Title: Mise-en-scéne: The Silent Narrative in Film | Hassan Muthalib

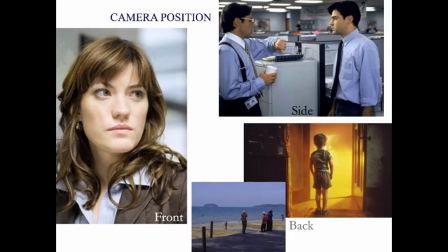Later, I will explain to you. Next.
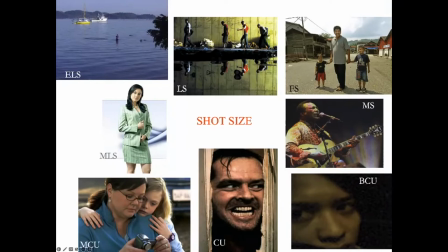The next thing that the cinematographer wants to know, what shot size do I need to take? From extreme long shot, full shot, medium shot, close-up, medium close-up, medium long shot, and big close-up. And this also has got its own individual meaning.
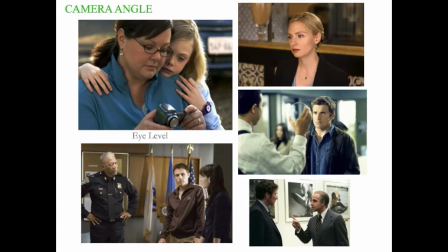Next. The next thing the cameraman wants to know is the camera angle.
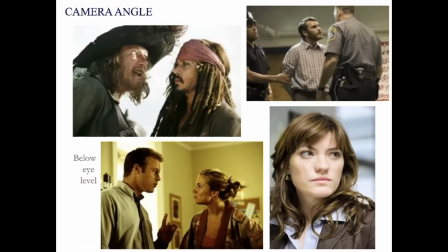Do I take it at eye level? Next. Below eye level, where you can see the ceiling?
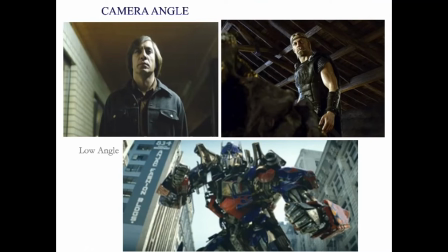Next. Or low angle, where you can also see the ceiling more clearly?
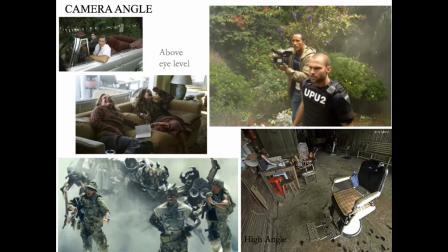Next. Or above eye level, where you can see the ground? Next.
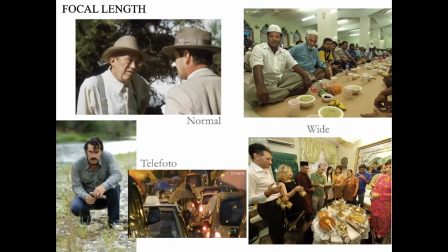And then, of course, the focal length. Will you be? Should he use a normal lens, which is about 50 to 55 millimeter, or a wide-angle lens, or a telephoto lens?
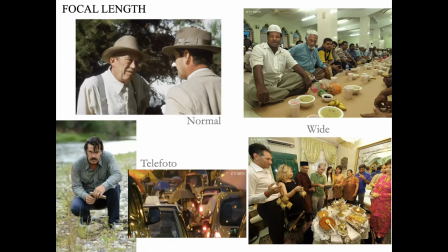Every one of this gives you a different kind of image, and this will affect the audience. And it only affects the audience once it goes into editing.
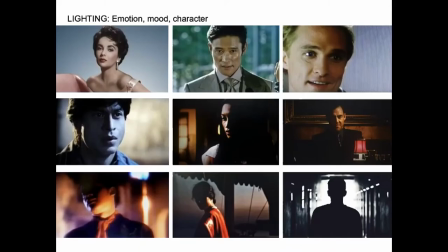That you go from one shot to the other shot. Immediately, the audience can feel something is different. Next. So, lighting is the next one. Should you use high key or low key or a mix? Or make it really, really dramatic?
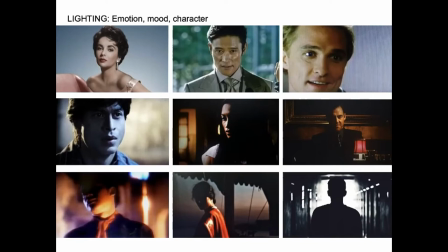And you see the sequence here from a very nice shot with nice lighting. Slowly, we begin to see the light is changing until we come to the final shot where the character is in silhouette.
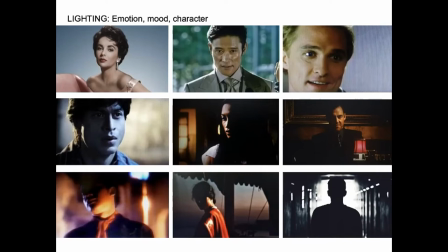Now, this is all dependent on that particular point of your story, what is actually happening here. And the good cinematographer, after he reads the script, he knows exactly how to shoot it. But unfortunately, many cinematographers do not study film.
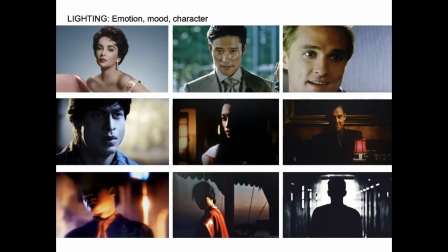You have to study film before you go into cinematography. Then only can you help the director to visualize what he wants.
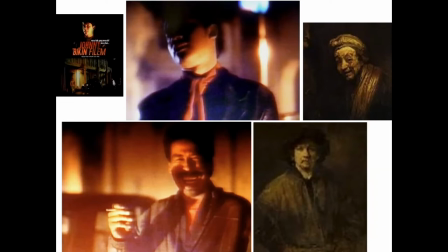Next. So here you can see a shot from a film, an unfinished film of a friend of mine. His reference was Rembrandt, the paintings of Rembrandt, where the character fades into the background. So this is into film noir and German expressionism,
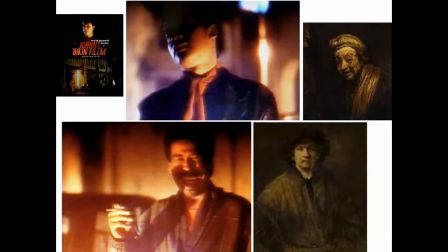where you are not sure as to who this person is. Is he the good guy or is he the bad guy? Both the good guys and the bad guys are lit in a similar manner.
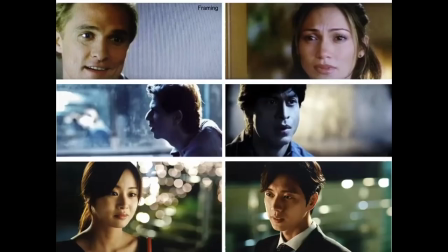So it is very ambiguous. Next. Here, the first two shots are from the wedding planner, and second two shots are from a Shah Rukh Khan film called The Fan that I really
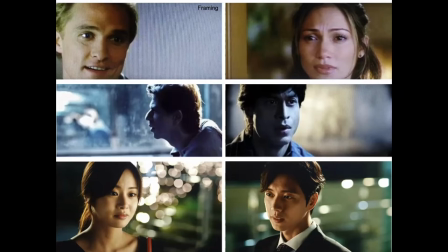recommend you to see because it's so unusual. It is Bollywood kicking themselves in the butt. Very cleverly done. And the last two shots is from a Korean television series. And you can see that the lighting, the framing, and the shots are all separated.
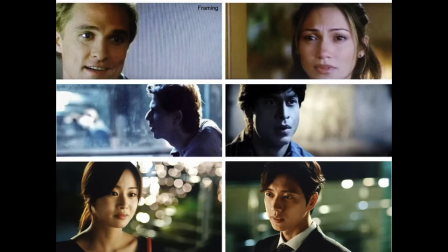These two people are talking to each other. But why? They are close to each other. But why are they separated through the shots and the editing? That means something is not right. So it is in editing that you begin to see the story taking place.
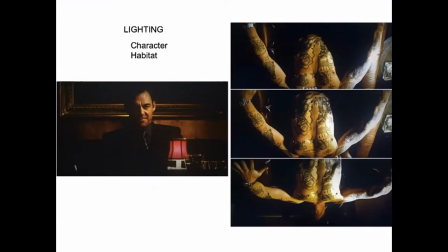And this is why editing is called the second directing. Next. And this is from the film The Equalizer. Do you think this guy is a good guy? He's the same person on the right.
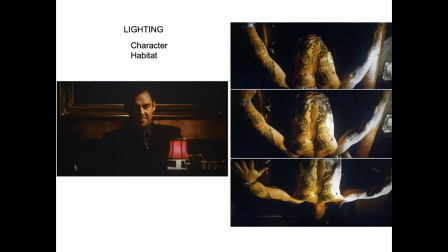So the lighting tells you he is not the good guy because half his face is in shadow.